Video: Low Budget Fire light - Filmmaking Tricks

This is from the series of my dancing videos that I've done, and I love this one. And I would say the three first things that inspired me to do this video was first the music, the dancer, and the location. Most of the time you will hear people say, finish your script and then do anything else. Finish your storyboard, then do anything else. But for me, for this video, it was just, I found the music and then I did everything else.
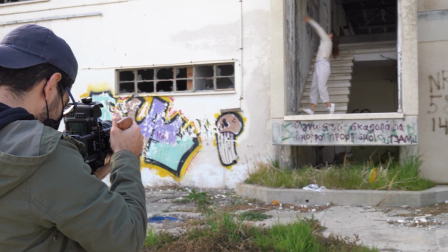As you can see, location played a very big role here because it was like an abandoned
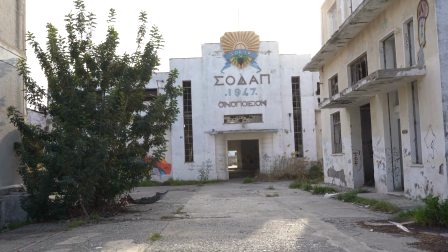winery and there were some pretty interesting locations for lighting, and it had this contrast. If you want to make your videos look cinematic as much as possible, you always need to go for contrast, either silhouettes or just some sort of shadows in your videos.
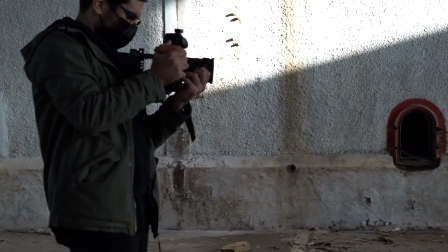For this shooting, I used the Blackmagic Pocket Cinema Camera 4K with my small rig cage,
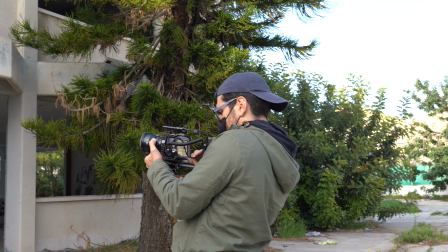along with the NP battery adapter, so I can get a more stable footage.
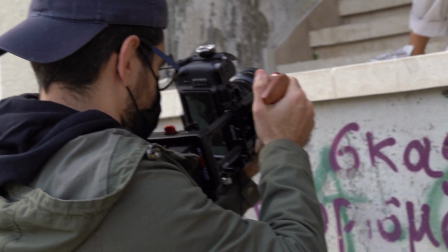Initially, I wanted to shoot this video vertical because most of my content is viewed on mobile, but turns out that wasn't the case because I switched it in the edit. So let's talk about the first shot. She's doing a back bend on a very nice contrasty shot with there's lots of shadows,
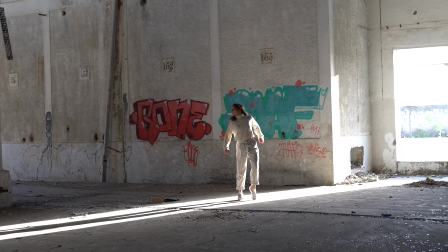and the lighting matched her clothes perfectly. That was all her, by the way. I didn't direct any of the dancing you see in this film. That was all her and I just shot it.
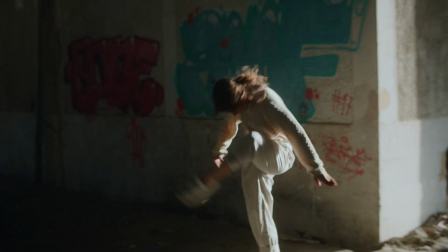So another tip that I might have for you is to always let your talent or dancer improvise.
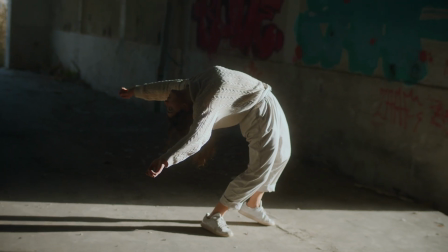You will not believe how many things you can get from improvisation. So another tip that I might have for you for this first shot is that if your subject is moving, you can get away with having the camera still.
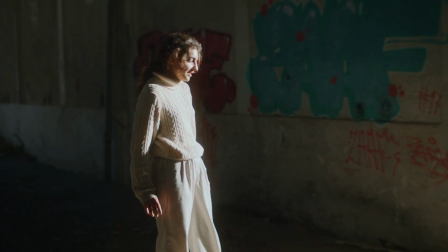But if your subject is not moving at all, you need to have some sort of movement, otherwise it will look boring.
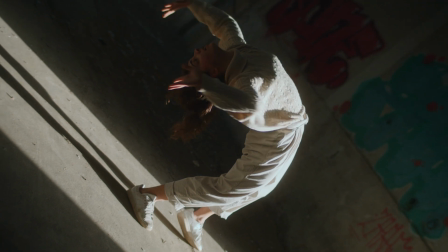So in this case, while she was doing the back bend, I decided to rotate the camera to her direction. And this created this floating feeling kind of style because she was doing this with her hands, and that got me inspired to just rotate the movement as she was like somewhat floating.
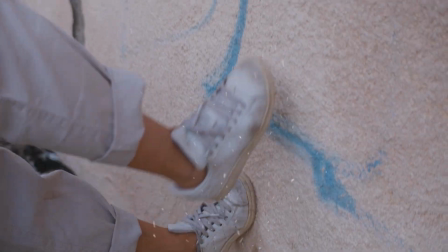And this would foreshadow the last shot where she walks on the wall. We will talk about that later and how I did that. Super simple, by the way. But while I was doing that camera rotator movement, I felt like that shot needs something. This is where it hit me, because you never know what it might come to you in the edit. As I always say, shoot first anything you have. Sometimes you can do run and gun, it doesn't matter, just shoot it and it will definitely come to you in the edit. If you have the creativity in your mind, anything will come.
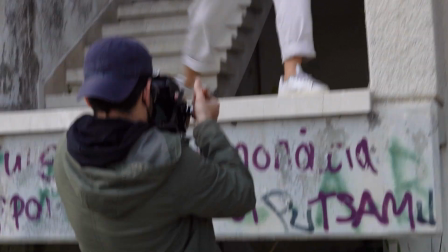Again, when you're on location, when you're on set and you're running and gunning, just pay attention to your surroundings.
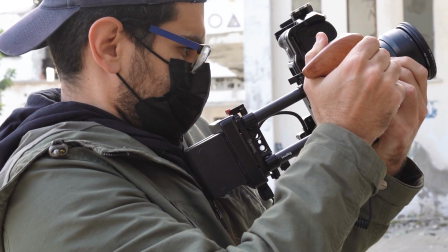See where the sun is coming from. See anything that can help you make more cinematic shots.
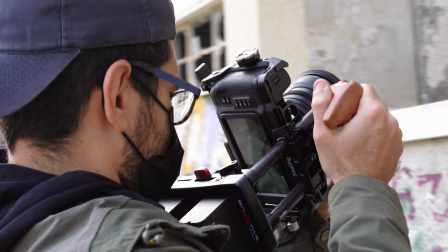In this case, there was the sun reflecting on the top of a window up in the corner of the building.
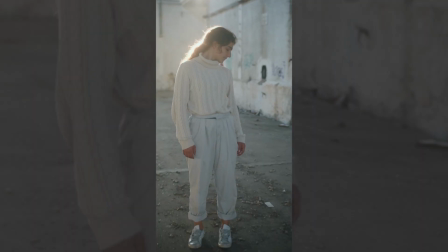We decided to shoot there, having a reflection on her hair.
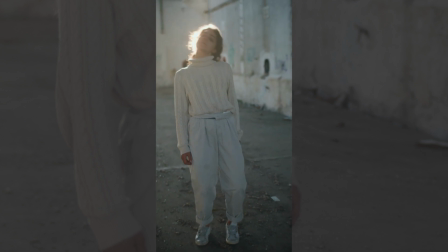And because that shot had the feeling of like somewhat dusty, because there was like dirty floor.
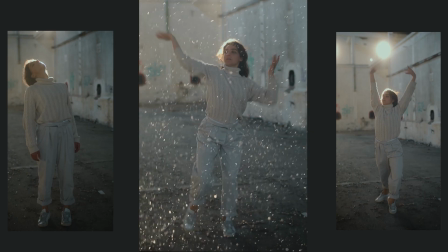Again, the embers helped a lot sell the illusion of particles moving around her as she was dancing. So this is what I mean by just saying have awareness of your surrounding. If you're on a film set and you have a storyboard and you have shot list to follow, that's not the case. But if you're run and gunning, and especially if you're getting paid for it and time is money, all that matters is what's in your head. So let your creativity run wild and it will come to you, I promise. Okay, so for the walking on the wall scene, it's actually pretty simple.
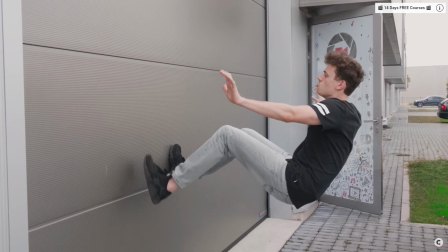I got the idea from my friends at cinecom.net. So we had a green screen laying around.
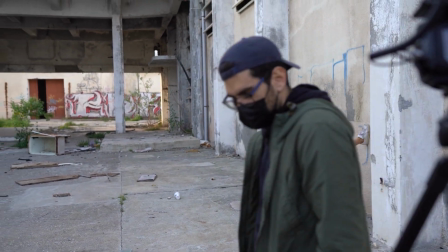We put it on the table, a black small table, and it was just pretty much masking after that.